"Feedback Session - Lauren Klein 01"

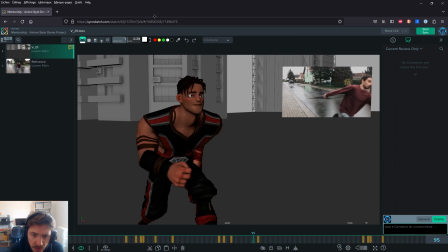[16:34]
It's always cool to have a single face pose that is going to be determining the mood of the character. Doesn't need to be super advanced, but something else than default. So finding a nice,
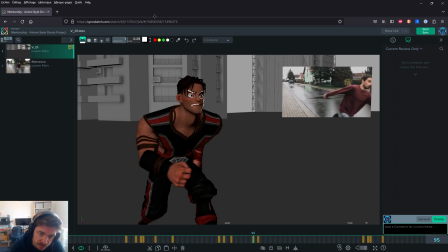[16:51]
I don't know what, you need to think about what his mood is, and then just have the pose.
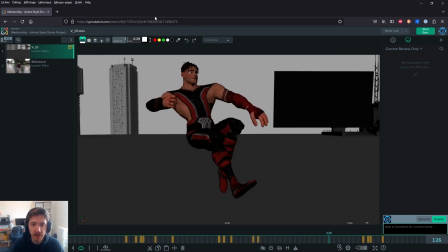[16:57]
One pose. Just work a nice pose and keep it the whole time if you have to.
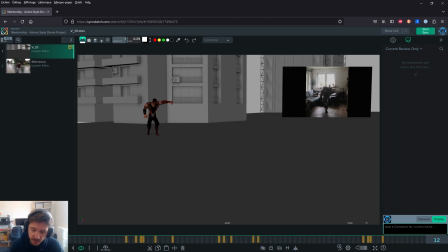[17:03]
Here in your fall, I like your reference, by the way. That's a cool reference. When you fall, and I think if you had fallen from higher, like he is, your arms would be up on the way down. Try also to find a more appealing
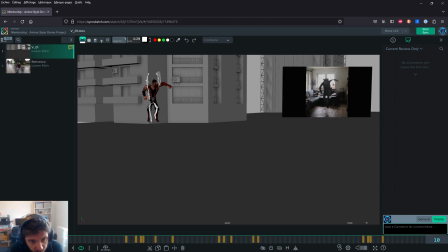[17:23]
pose. Maybe one leg is straighter than the other, anticipating the fall, and the arms are following like they're straight until he hits the ground.
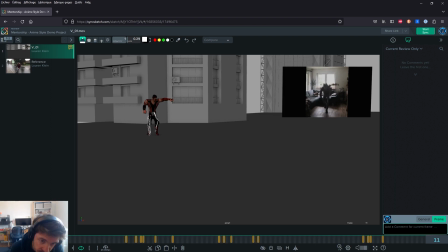[17:40]
So the same here, maybe one leg is still catching up. It's basically the same kind of pose. Head is still up. And then here,
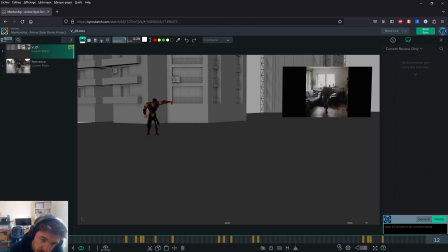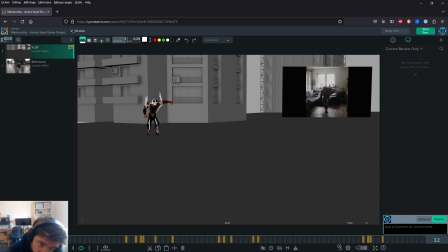and then you get a down pose where both
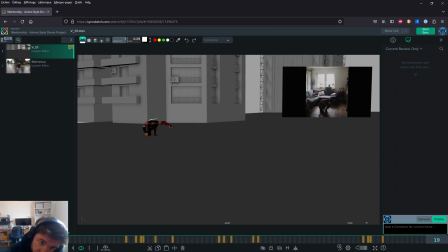[18:34]
arms are down, and then it goes back up into that pose that you have. Try to get more silhouette here.
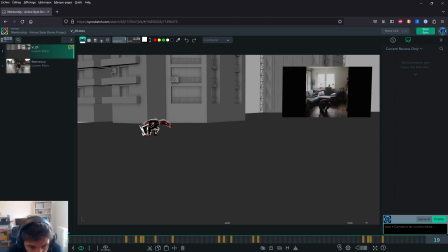[18:48]
No, it's still early, but if we can get a better silhouette to understand what's going on a bit more.
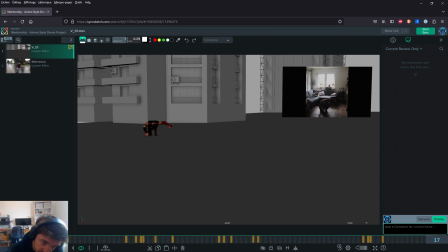[19:04]
But yeah, basically the arms are dragging all the way here and then go back to that pose. I don't think you would fall with, because this looks very intentional. When you have your arm like this, it looks like he's thinking about it. And even in the superhero movies, when they want to hit that pose, they are not.
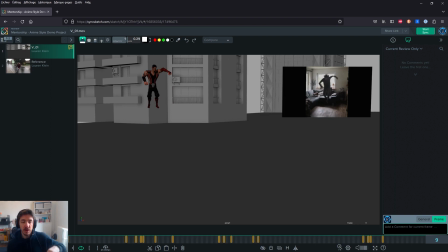[19:24]
It doesn't make sense to think about it while you're falling. Basically, you don't go like, I'm gonna be in that pose. So you fall first, and then on the way back, you're like, ugh, this is my cool pose.
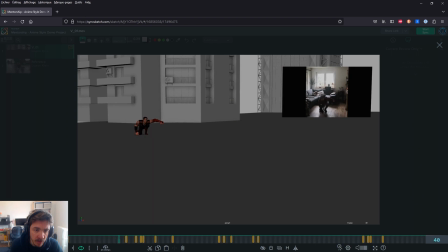[19:40]
I like the timing of the head up. Obviously, when you get to it, you will need some more variation in how the rotation work and how the body needs to be affected.
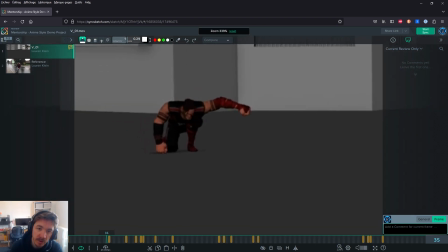[19:56]
I don't want to give too many notes on this because I feel like you haven't gone to it yet, but basically you want the whole body to be moving. I know your shoulders are moving a bit, but right now they're moving at the same time.
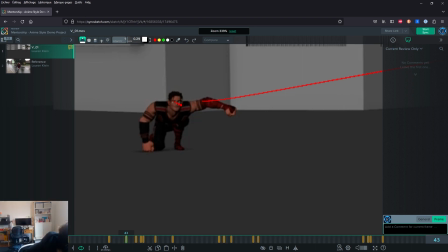[20:11]
Also, if I remember correctly, let me see. Let me see something.
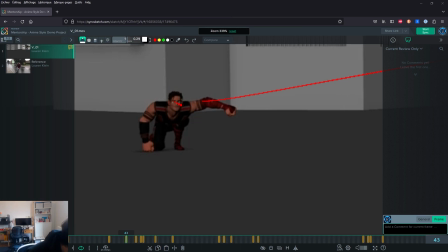Because I think I remember in your questionnaire that you said that you prefer to animate post to post, but maybe I'm wrong.